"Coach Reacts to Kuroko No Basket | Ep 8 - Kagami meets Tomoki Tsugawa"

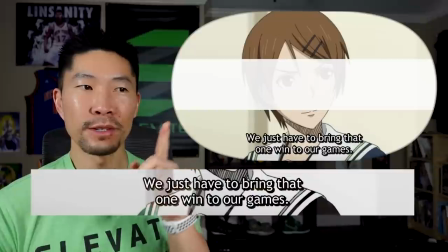518s
There's always a but
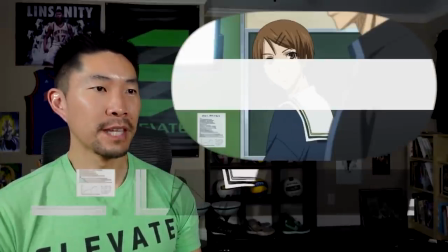520s
Aha No team is perfect Even if the odds are against you be ready for that one chance that they're not ready
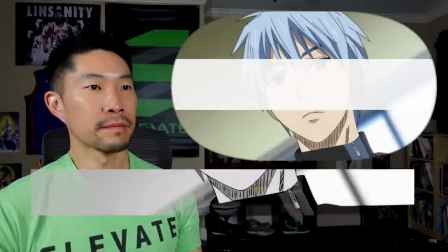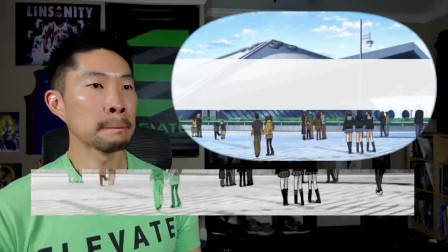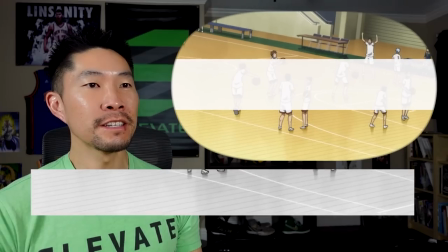543s
These are the low-budget animation scenes where there's no movement but there's just
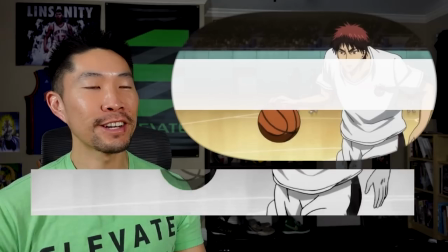548s
the panning of a camera of a nicely illustrated area with some music and some human noises.
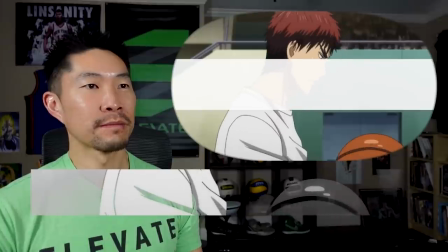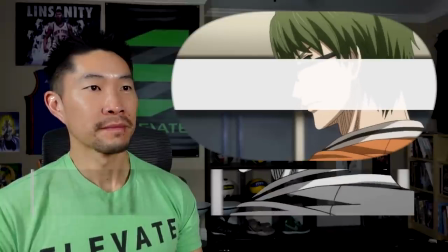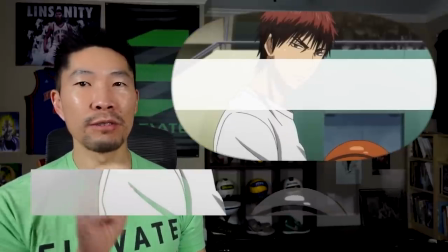568s
Another frustrating part about having different animators is that the characters always look a little different every few episodes.
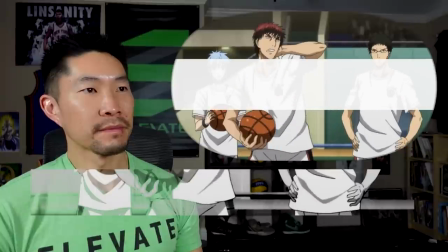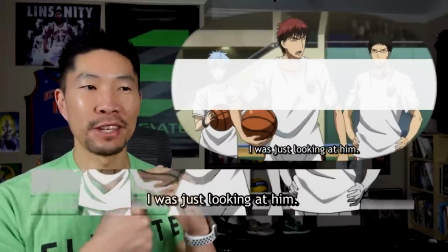581s
I like how every team has an upperclassmen that just keeps the younger classmen in check that's
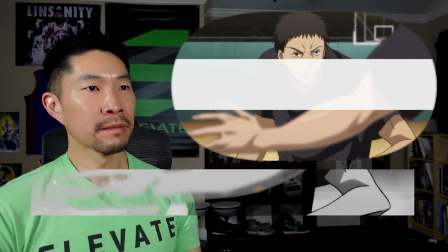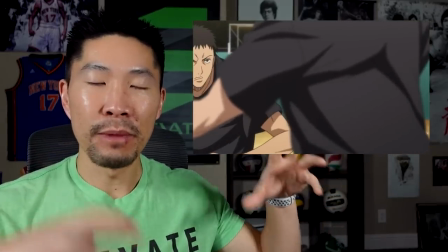592s
cool so I love how even as the athletes are moving the camera is
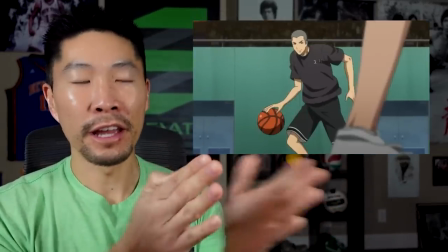597s
also moving I mean there is no camera for animation hypothetically but what they do is
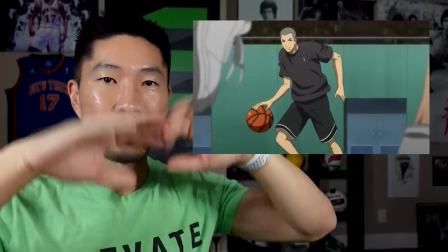602s
they draw a larger scene they always animate beyond the edge of what they want
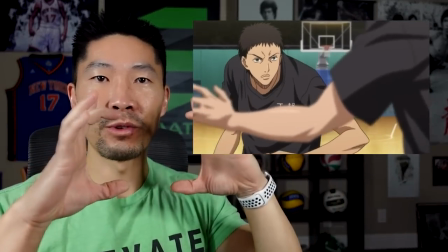607s
to show to give whoever is the the director more
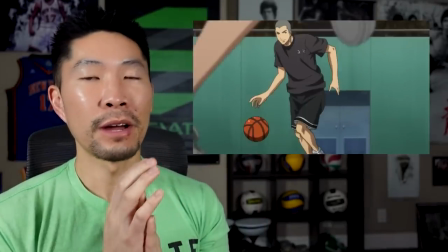612s
space to play with whether they want to focus on here here or maybe zoom in but i love how they probably use a software now where they
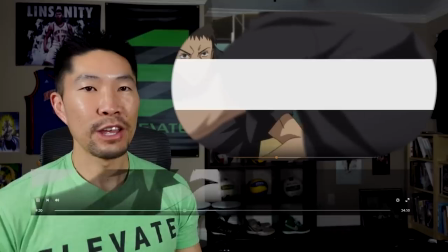620s
make it rotate randomly as their anime just to make it feel like you're there in on the court with the action i
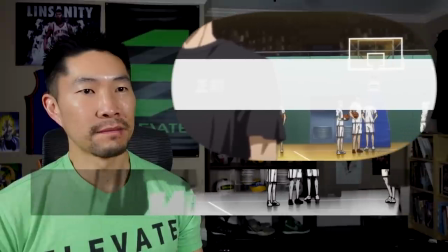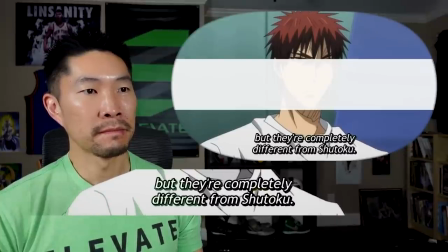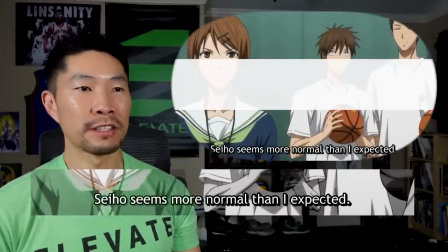643s
wonder if they look looking at the team that they were they're seeing on the dvd or if this is a brand new team
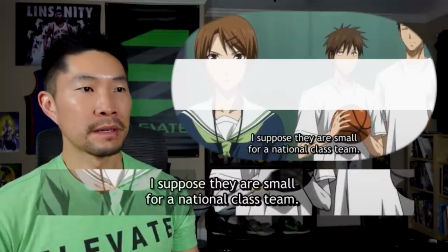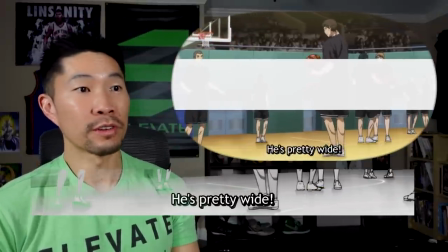654s
a small skilled team or shorter I don't know, they got a giant.
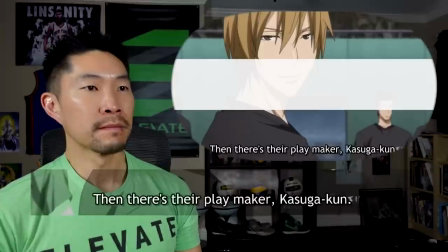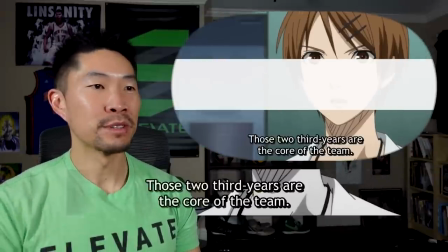667s
I bet you there's going to be a player from Brazil because basketball is really popular there too.
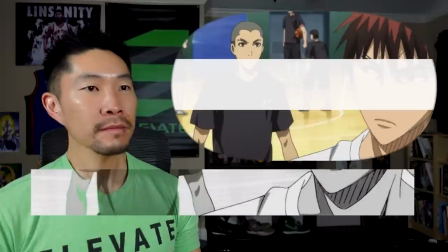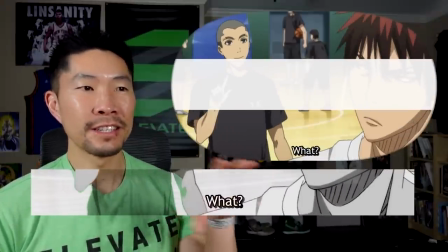679s
Okay, so this is the team that they were looking at.
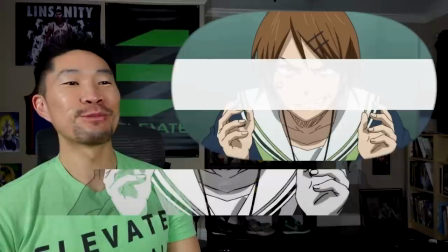686s
Sam is really weak.
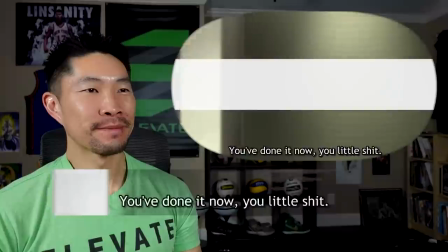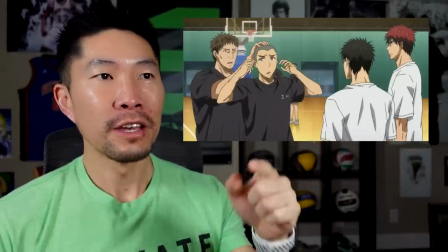694s
This is where the perspective is off because you have the background where the lines are converging up,
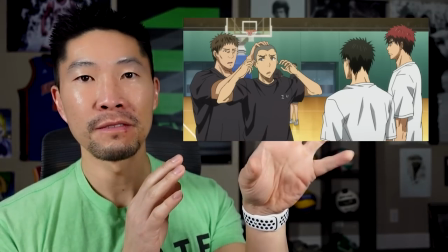703s
but then you have this skewed height perspective where the captain of the team in gray is supposed to be as tall as papa
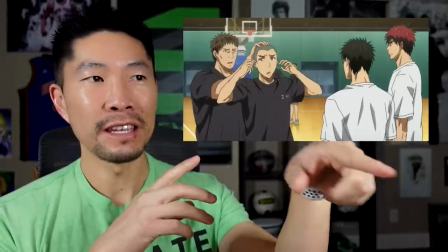710s
but he's barely taller than the tanaka defender and somehow he's shorter than
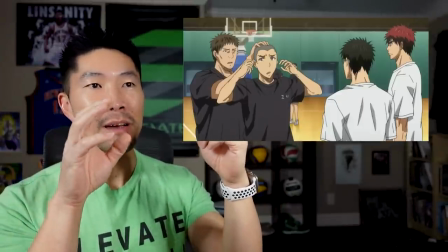718s
kagami and so that would make a lot more sense if the background court if
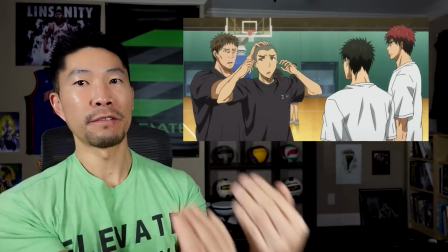724s
it was going down in perception so everything's kind of coming up this way that's where understanding the principles
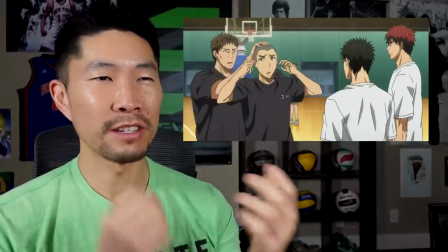730s
of art and design of perspective is really important because visually this is just throwing me off here
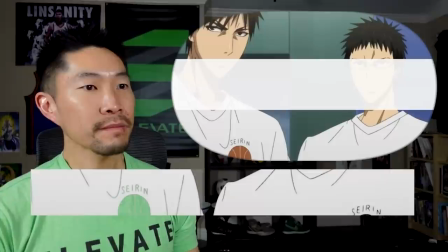736s
oh he
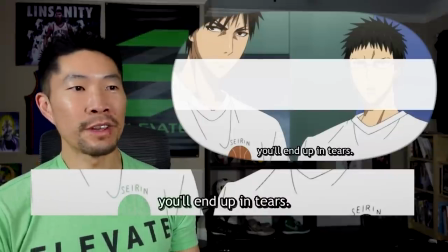745s
just trips say we're gonna win I love it
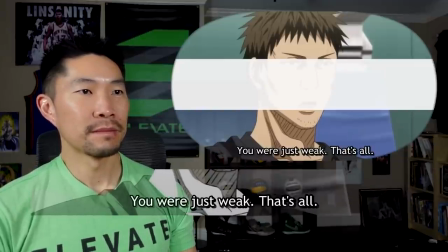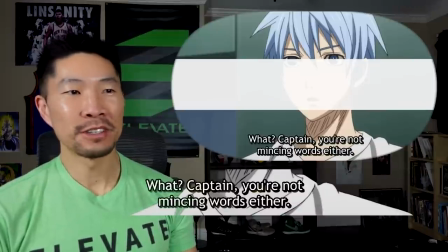755s
everyone's got their kind of like Ushijima just stating facts just
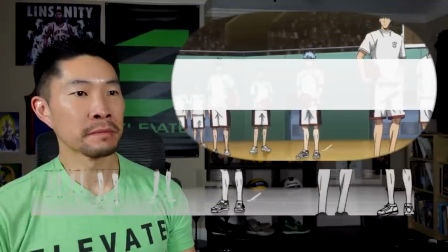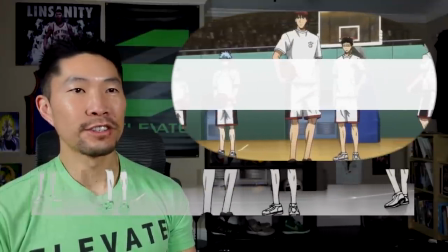765s
like Ushijima.